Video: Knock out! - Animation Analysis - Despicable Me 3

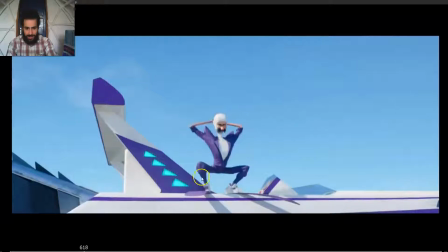500s
We can see every part of the body. We can see the angle on the leg. It's not like the knee is pointing directly at the camera, so we see almost a straight line. But we can see actually see the angle of the knee,
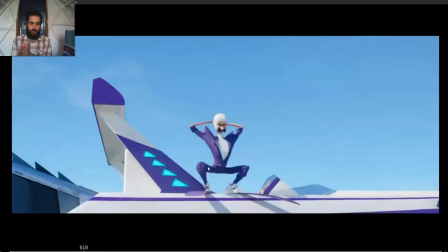513s
even though this part seems a bit shorter because it's not it's on an angle, but we can see the angle. That's the important part, that we can see all the parts of the body, is that they are not hiding behind each other.
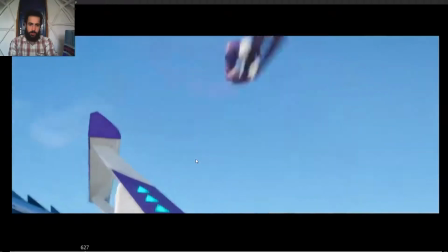528s
And what I wanted to point out, so when the new animators try to make a flip,
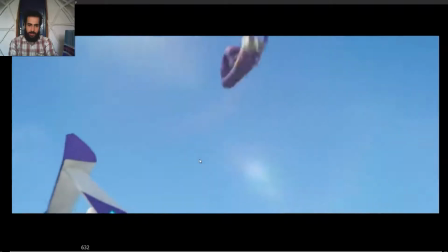537s
they many times create the axis of rotation on the hips.
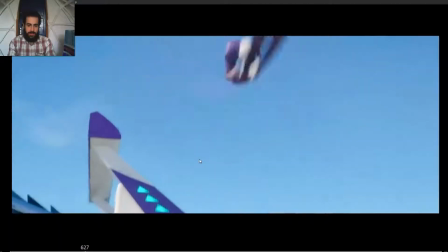541s
Notice how when the body is rotating like that, it's just flipping like that.
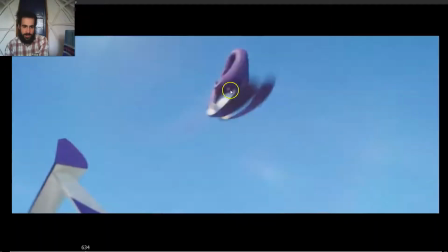549s
Notice how the axis of rotation is actually in the middle. So it's here.
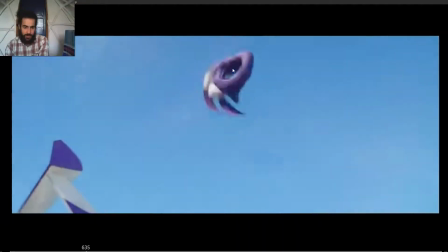554s
It's not in the hips. It's here. It's just in the middle of the weight, in the middle of the object.
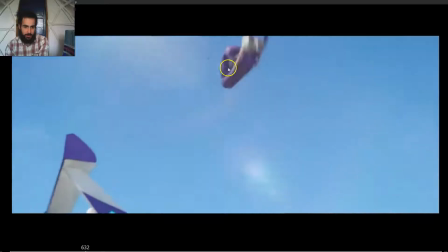560s
So in this case, the axis of rotation is going to be in the middle of the character.
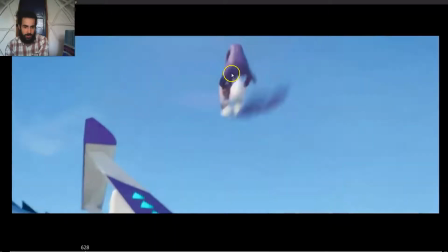566s
So the axis of rotation, the middle of the character, the part where there is no, in this case,
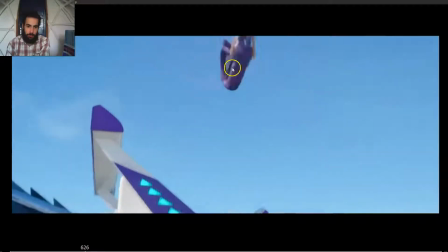572s
there is no single part of the body in the axis of rotation, but this axis of rotation is the one that is going to have to move on an arc.
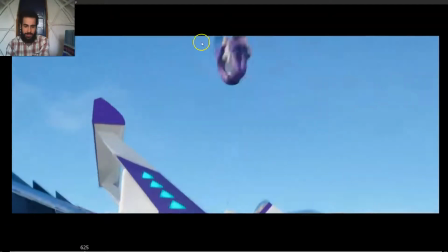580s
So it's a tricky one to animate, but yeah, make sure that when you animate this kind of shots,
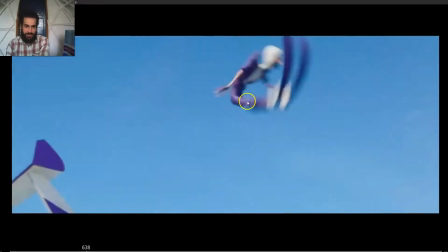585s
the axis of rotation is the one that moves on an arc, not the hips.
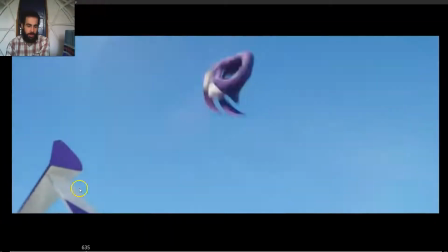590s
Because the hip, even though the hips are going to move on an arc, but they are not going to move on an arc like the bouncing ball arc,
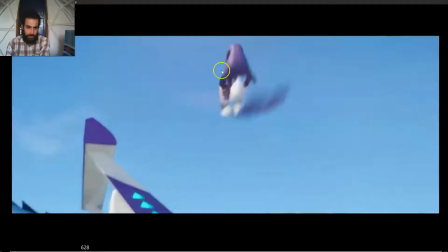596s
are going to be rotating all the way. but you have to make sure that the axis of rotation moves on an arc like the bouncing ball would do.
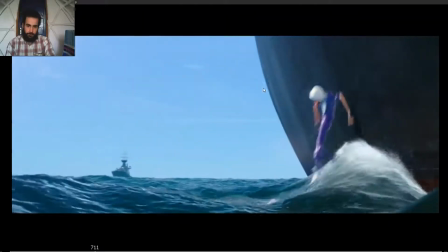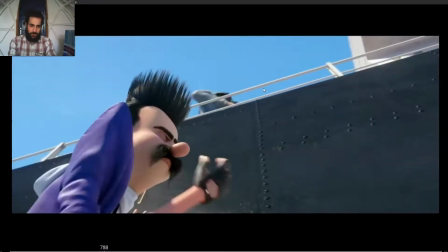612s
This one is great as well.
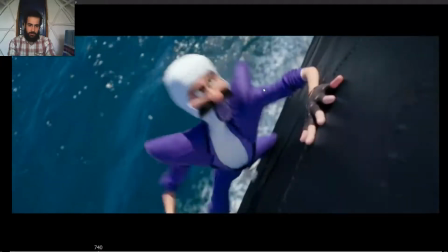614s
Notice how, okay, he arrives, boom, places the hand, the other hand,
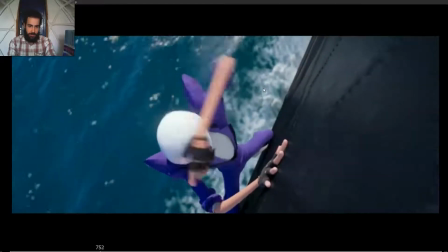622s
and then notice how he goes to take off the thing, but it's not like just moves it's like that and moves the hand and takes it off,
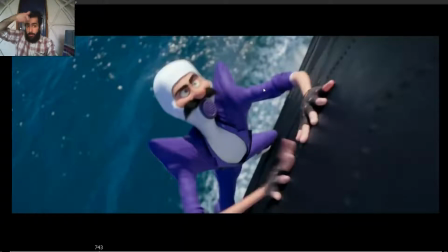631s
but the face and the hand move closer to each other to take this away. So it's not like the hand moving or the head reaching to the post. Both go to the middle point, both go to a middle position, and then the movement happens.
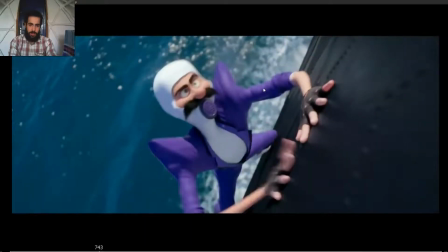649s
So the head and the hand meet each other halfway.
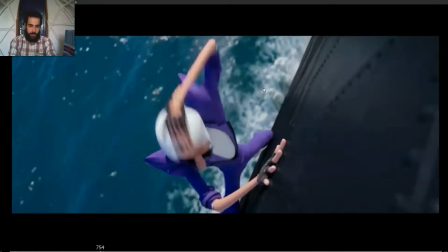653s
See how they meet each other halfway, and then the hand starts to take it off.
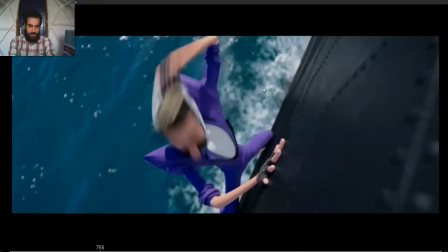661s
See how the hand starts, and then boom. See how boom.
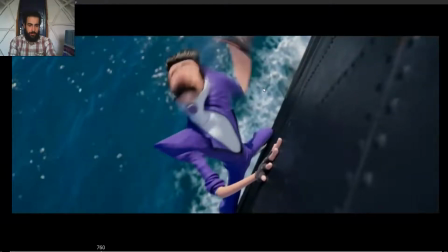665s
There's a small pause here, and a big pop. So notice how it's not like
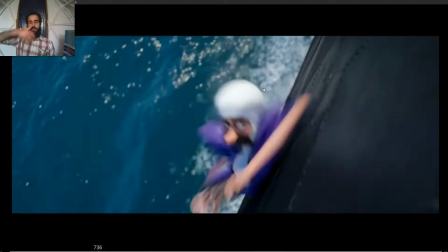675s
it adds a lot of contrast, because it's not like taking it off and just in a fluid motion and that's it. That could also work, but the fact that they did, so taking it off, so the hand starts, then the head, a small pause, and then boom, one frame where he finishes to take it off,
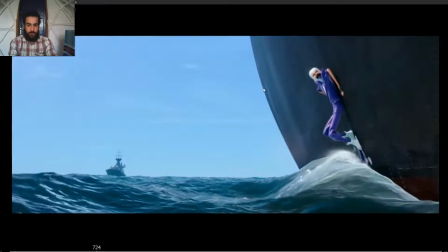693s
adds a lot of variation, adds contrast. So it adds a lot of appeal to the animation, even though it's not really seen, it's felt.
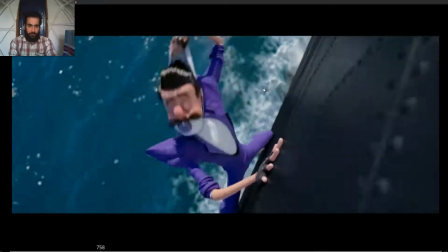702s
But see how
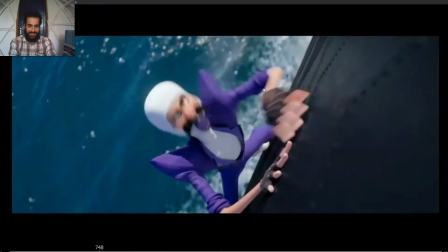709s
it just adds a lot of contrast. It's great.
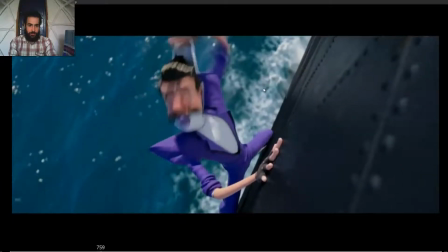716s
So small pause and boom, take it off,
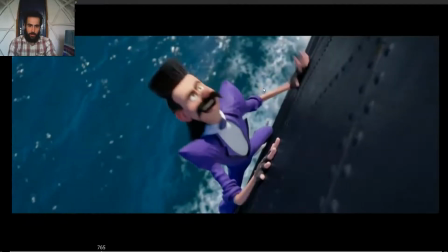722s
and then the hand finishes to get in pose. Look how the fingers drag, and then boom, they get to the pose.